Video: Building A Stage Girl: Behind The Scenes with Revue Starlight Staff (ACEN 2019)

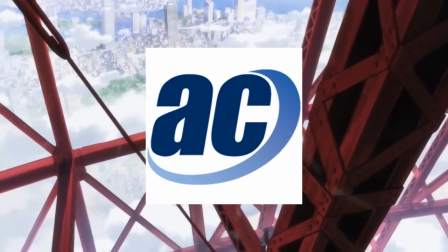2s
This past May, I had the opportunity to go to Anime Central 2019 as press and attend a behind the scenes
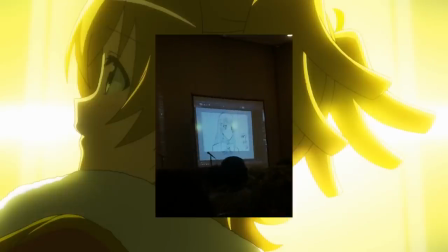9s
panel and interview session with several of the principal staff behind Shoujo Kageki Revue Starlight.
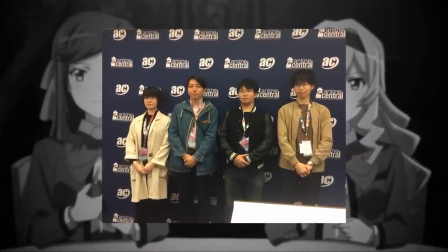14s
Director Tomohiro Furukawa, character designer Hiroyuki Saita, animator Takushi Koide, and prop designer Shiori Tani.
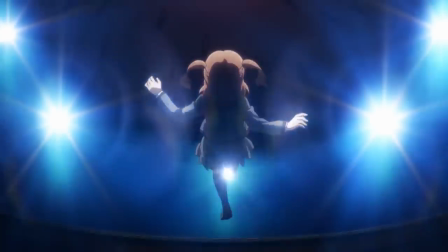21s
Revue Starlight balances an expansive theatrical narrative with an ensemble cast to remarkably efficient effect,
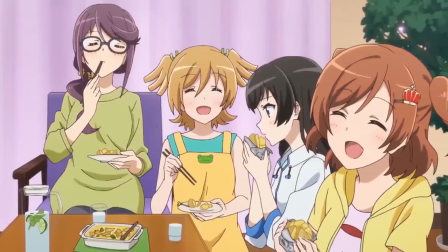28s
with nine girls and and in most cases only one focus episode to explore their individual conflicts, the task facing the staff was immense.
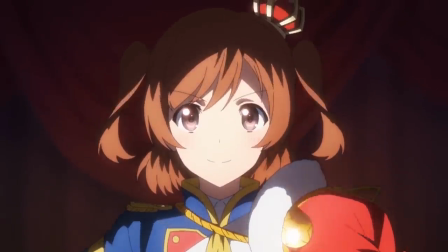35s
How to instill life into each of its characters, more than simply props on the stage of its story.
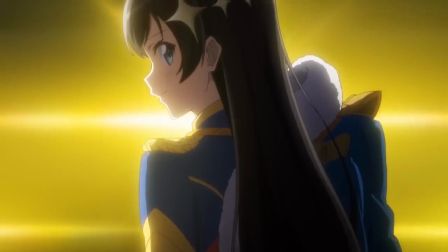41s
Made more difficult by virtue of being an anime original.
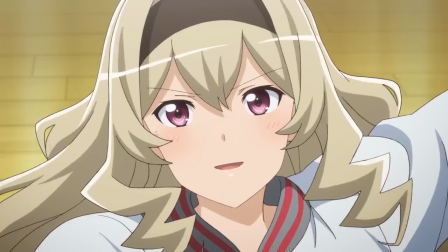43s
While Revue Starlight has since developed into another of Bushiroad's massive multimedia projects from its live-action stage play to a popular mobile game,
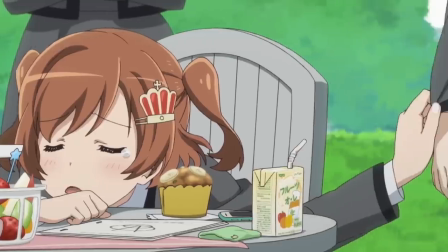51s
the production team at Kinema Citrus had no source material to work with. Instead, they had to rely on their own process to lend depth to each of Seisho Academy's brightest stars.
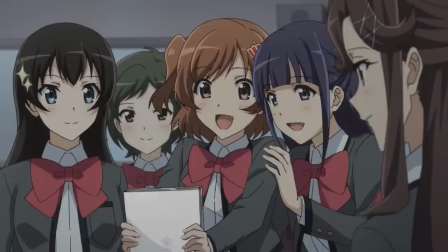60s
While providing insight into each of their roles on the production,
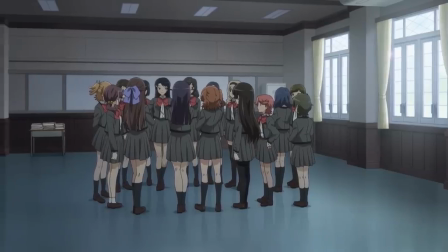63s
the staff shed light on the thought put into every creative decision to best maximize the audience's engagement with its otherwise eclectic story.
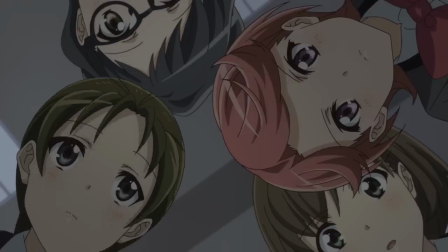70s
As they walked through their creative process in crafting the characters and aspects of the world,
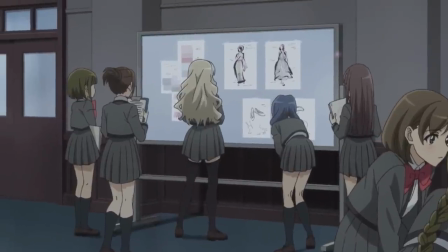75s
what struck me was just how much consideration they put into each and every detail, from the slightest features of the designs to the most subtle interactions with the space.
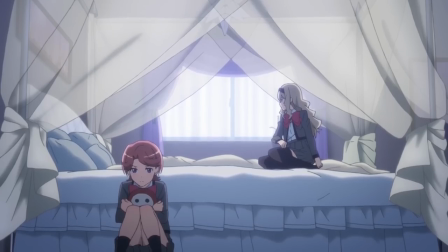85s
According to Furukawa and Saita, creating the character designs proved especially difficult with no source to draw upon.
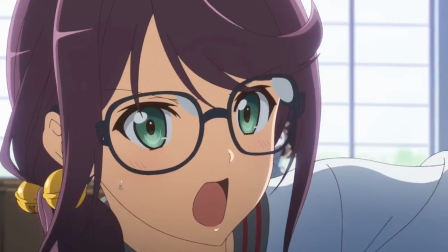92s
Because it was so early in production, Furukawa hardly had any story details to offer Saita.
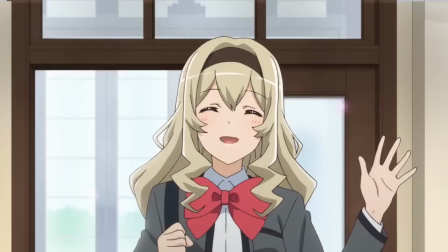96s
The only things he had to go off of were the names, the number of characters, and a little about their personalities,
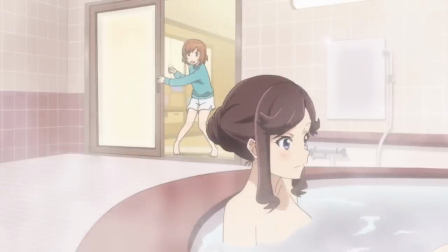102s
to which Furukawa said, I'm very sorry, noting how difficult a project it was.
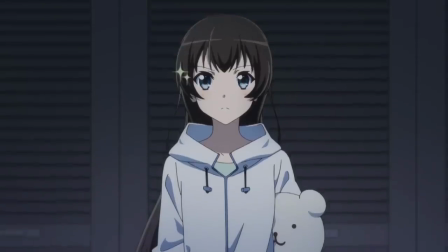107s
Saita recalls Furukawa telling him, just anything, just come up with anything, which he says made it even harder.
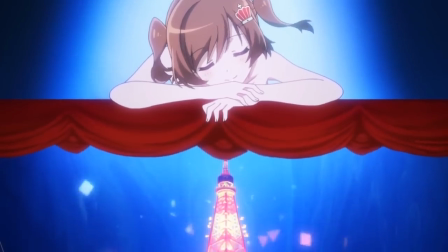113s
The two met once or twice a week to talk about the style they envisioned and how to implement it.
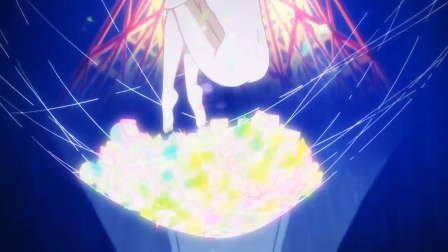117s
They were supposed to come up with stuff on the fly during these meetings, but Saita says he doesn't like drawing in front of others, making this approach a bit unproductive.
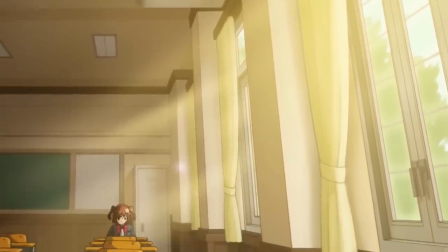124s
After a couple months with middling results, Saita decided to instead come up with and secretly draw the characters at home where he could work on his own before bringing them in.
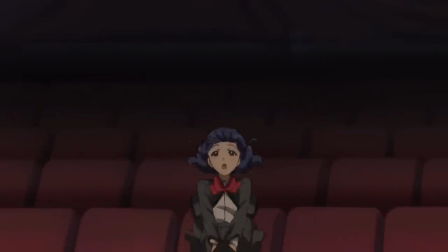134s
There, they had a breakthrough. Rather than figuring them out one at a time, Saita thought it might craft better balance to come up with them all together.
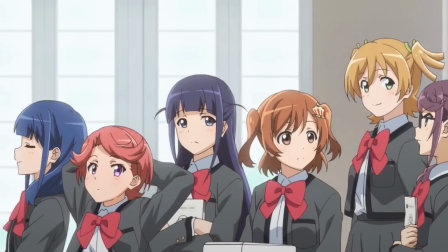141s
So he drew them all in one page, noting their height differences and aesthetics, a sheet looking something like this.
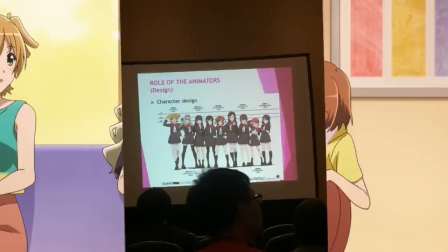147s
Furukawa said he was extremely impressed with the quality of the art and detail that was put into it.
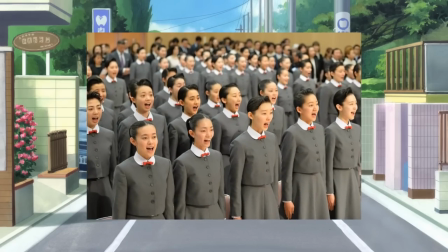152s
For the Seisho uniforms, Saita took a lot of inspiration from the Takarazuka music school, from the gray palette to the white undershirt and most notably, the red bows.
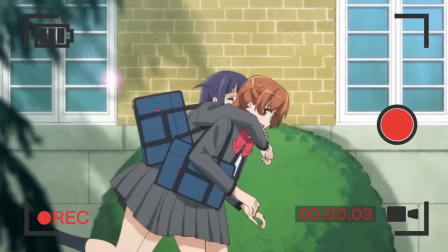161s
According to Saita, the staff didn't want them to be too dull, because it's for the theater. They should be extravagant and decorated.
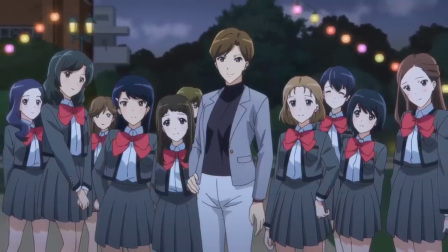167s
But Saita pushed back, citing the Takarazuka-inspired look as his vision. The compromise was enlarging the bows.
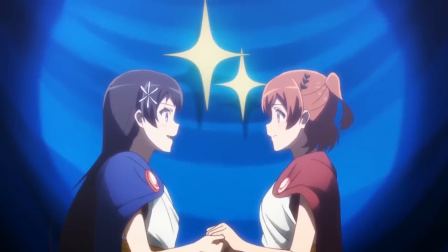173s
Given the series' other visual and thematic connections to the famous musical troupe, the decision worked wonderfully.
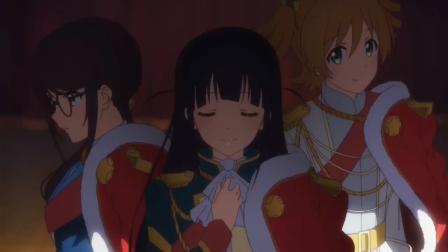181s
Each of the characters' designs captured some aspect of their personality, while remaining visually distinct.
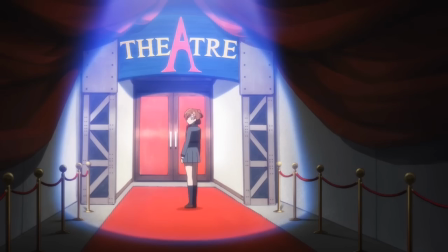187s
They placed huge emphasis on their silhouettes and hairstyles, ensuring you could tell each of the characters apart just by their outline, and giving them their own flavor.
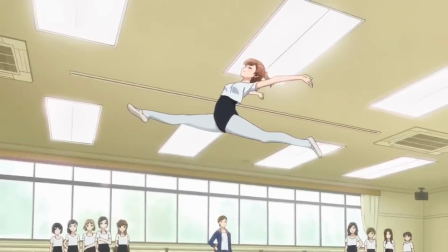195s
For instance, with Kaden, they focused on her Genki girl aspect, wanting her shape and look to represent that, as well as in her expressions.
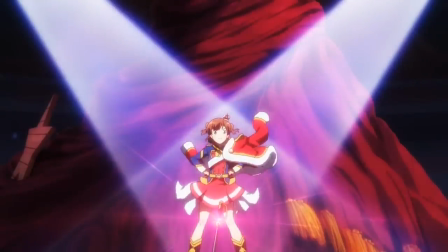202s
There was a lot of back and forth when first creating her character to find that.
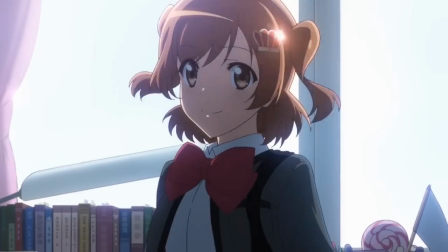205s
Saita came up with her hairstyle, noting the hair ornaments were originally going to be used for Juna, but Furukawa switched it to Karin instead.
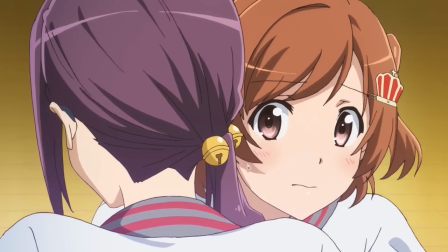212s
In the end, I think they nailed it. The twin tails scream Genki.
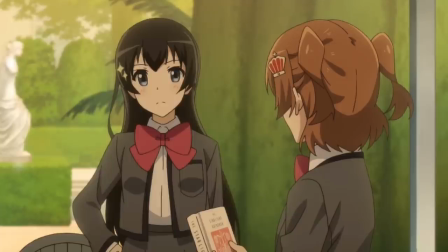216s
In contrast, they wanted Hikari to represent the opposite of Karin, so they went with a slim and slender look, more toned down energetically.
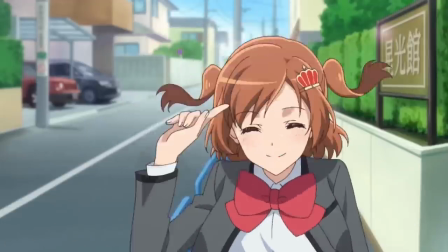223s
Hikari's design and expression are less bubbly, her hair flat.
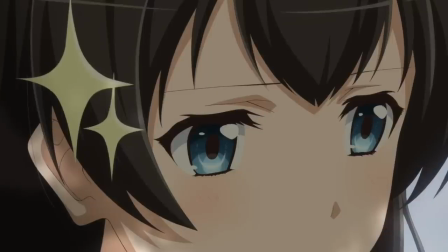227s
Most interestingly, Saita says he added a slight hue of blue value to her skin, to literally give her that cooler aura.
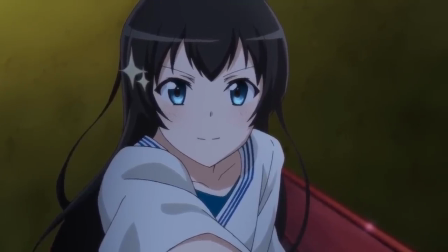234s
Since the word Hikari means shine, they decided to make her hair shiny, with her star ornament modeled after the Subaru logo.
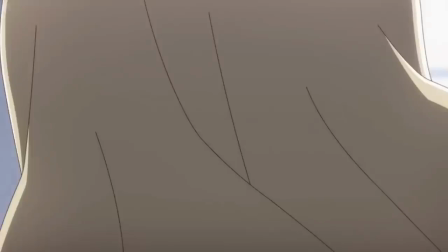242s
Similar to Hikari, Maya was also supposed to be cool, calm, and collected originally.
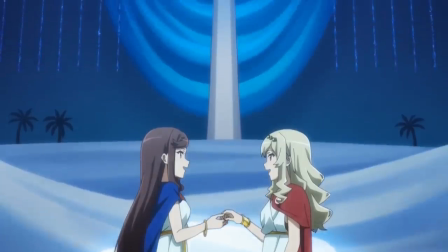247s
She exudes a well-put-together energy as Seisho's top star, confident, but not arrogant.